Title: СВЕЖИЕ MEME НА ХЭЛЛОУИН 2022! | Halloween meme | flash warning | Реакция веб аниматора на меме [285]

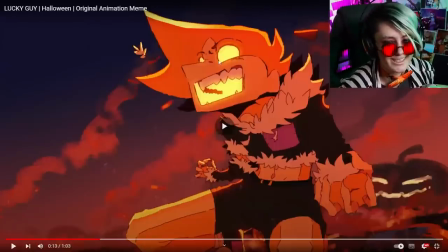496s
И у него все светится внутри, рот, глаза, как в тыквах хэллоуинских. И у него коса.
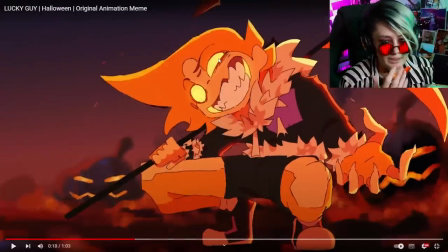506s
Прикольно. Стилизация носа. То есть, когда, смотрите, персонаж к нам идет передом, мы носа вообще не видим, его нет.
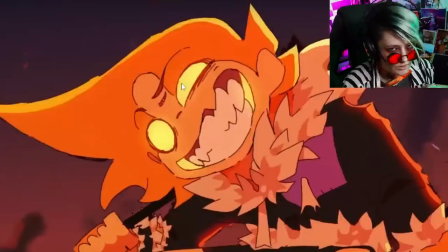512s
И из-за этого приема мы лучше, скажем так, улавливаем форму глаз, лица, волос.
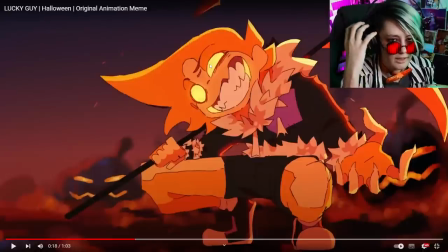518s
То есть, здесь идет упор именно на формы глаз, лица и волос.
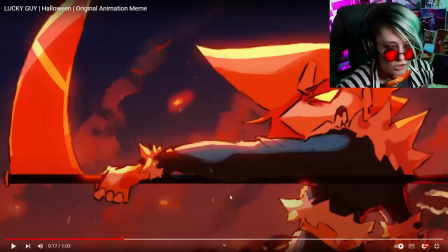522s
Но когда персонаж боком, у него становится большой треугольный нос, что уже перетягивает на себя тоже внимание. И здесь мы начинаем видеть, как этот нос хорошо сочетается с волосами тоже, которые вот в эту сторону летят. Блин, прикольно, очень приятный такой стиль.
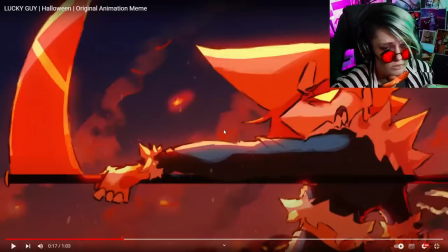539s
Я понимаю, что его было, скорее всего, дико сложно анимировать, поэтому здесь мало FPS, и поэтому движения достаточно лимитированы. Но это выглядит красиво. Это реально выглядит красиво.
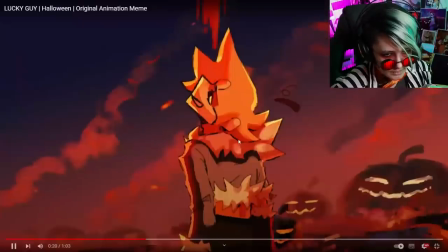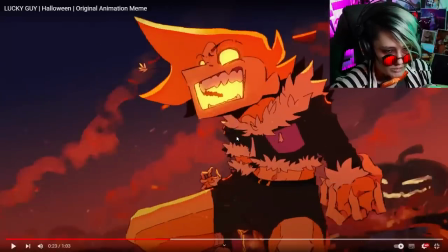556s
Сочится тыквенный сок тут из него. Блин, первый раз вижу этот мем, но звучит достаточно приятно.
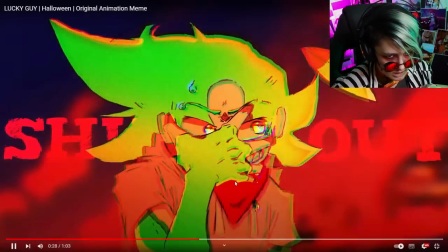564s
Оверлей с блестками у нас есть.
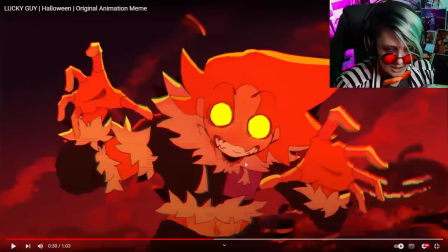569s
Ну, вот этот кадр, это, конечно, блин, тоже здорово с языком. Он мне напомнил один мем. Название не помню, но был, короче, мем, который то ли от автора Силмару, то ли от кого, где качалась тоже такая морда с языком на переднем плане, но под другую музыку.
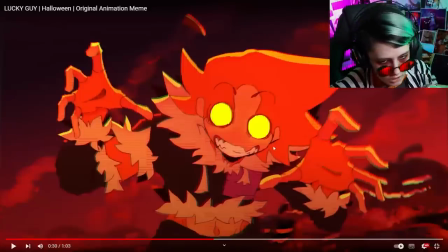586s
Здесь похожий момент, но по-своему как-то оформлен. Плюсом есть всякие пост-эффекты, типа вот таких линий телевизионных.
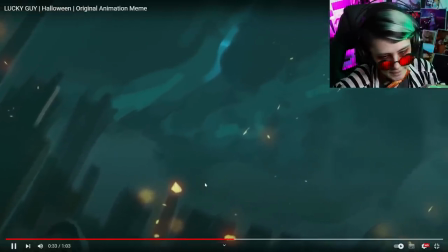594s
Угу.
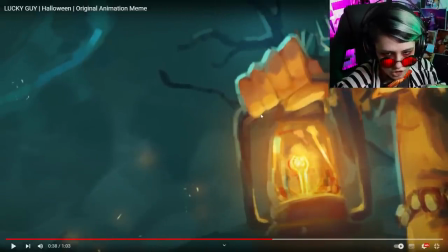600s
И нам показывают немножечко размытые, такие расплывчатые, блёрные картинки на тематику Хэллоуина.
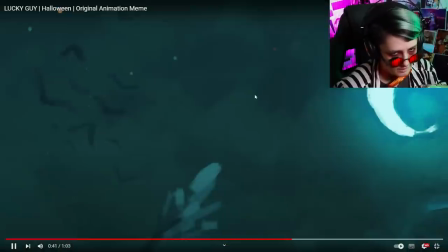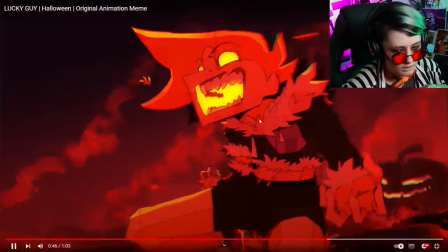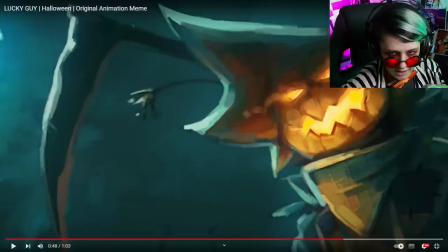617s
А, это он же, вот, это этот же персонаж, только он тут в виде пугала тыквенного еще стоит,
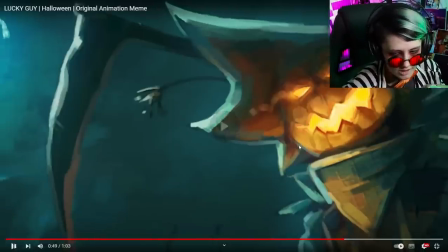622s
но потом он, типа, видимо, ожил и стал вот таким хуманизированным.
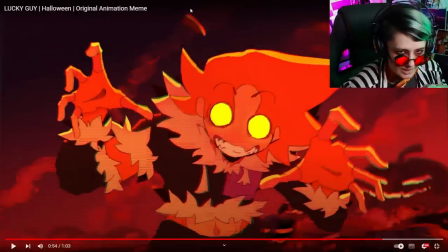630s
Прикольно, посмотрите, когда он двигается, у него сзади над башкой вот этот кусочек тыквы летает еще.
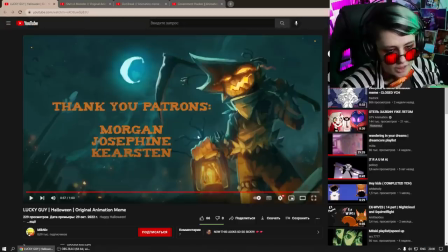640s
Блин, классно! Очень классно. На этом мем кончается. Я ставлю сразу определенно лайк. Очень круто выглядит. Если музыка будет у меня какая-то искривленная в ролике, не пугайтесь. Это чтобы мне не прилетели авторские права, но вы сами можете всегда посмотреть оригинал по ссылочкам у меня в описании и насладиться им так,
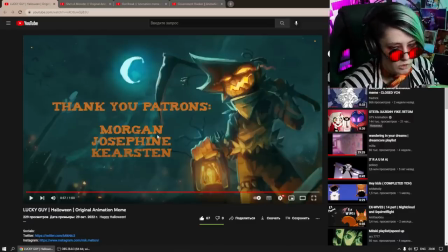658s
как он был изначально задуман. Мем необычный по стилю, мем приятный по мелодике, есть клевая покадровая анимация, есть приятный стиль отрисовки персонажей. Определенно он мне понравился, и в нем достаточно мощное хэллоуинское настроение, вы тоже, наверное, заметили.
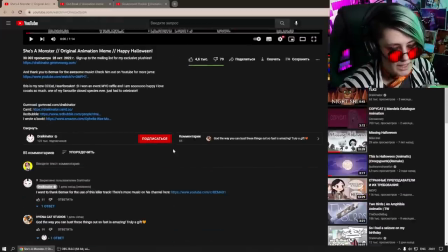676s
А мы переходим к третьему претенденту на сегодня. Это автор Дрейкинатор.
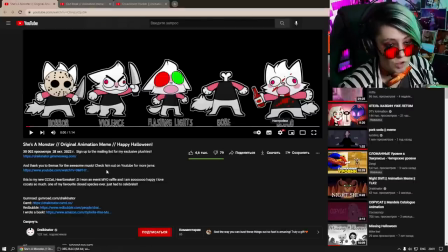681s
Мем на этот раз 30 тысяч набрал, уже не совсем маленькие просмотры.
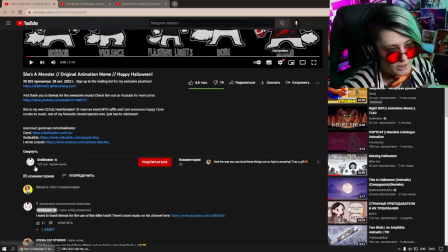686s
Автор не совсем новичок, у него есть 123 тысячи подписчиков.
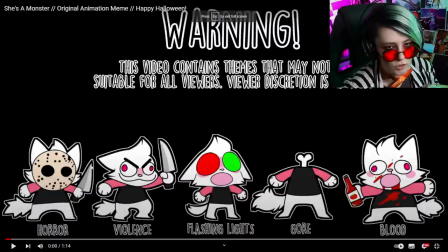690s
И нас сразу же предупреждают, что в этом видео есть хоррор. Violence — это жестокость. Флешлайт, вспышки света. Осторожно, ребят, гуру. Надеюсь, мне не придется слишком много цензурировать. Надеюсь. Ну, давайте посмотрим.
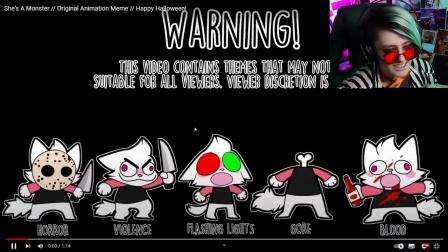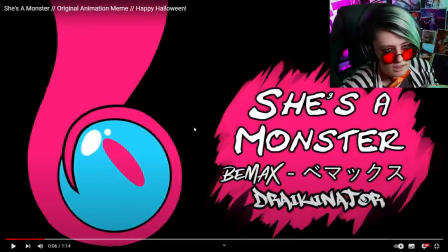714s
She's a monster. Она монстр. Ух. Приятный пока что стиль заставки.
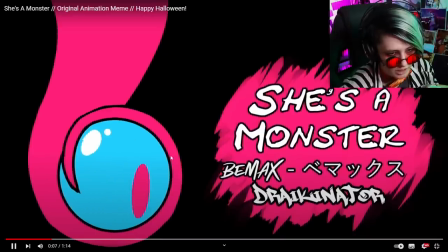720s
Мне нравится, с анимированным глазиком.
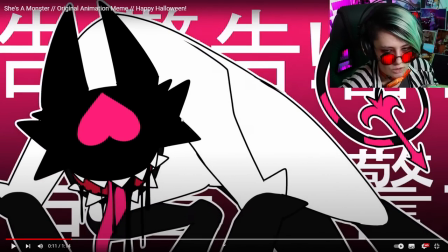724s
Ух ты, ну это очень похоже на стиль Рокси, но в то же время у него есть свои особенности.
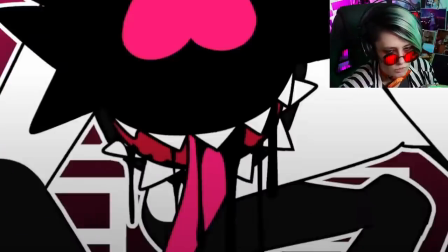732s
Он такой более тонкий, что ли.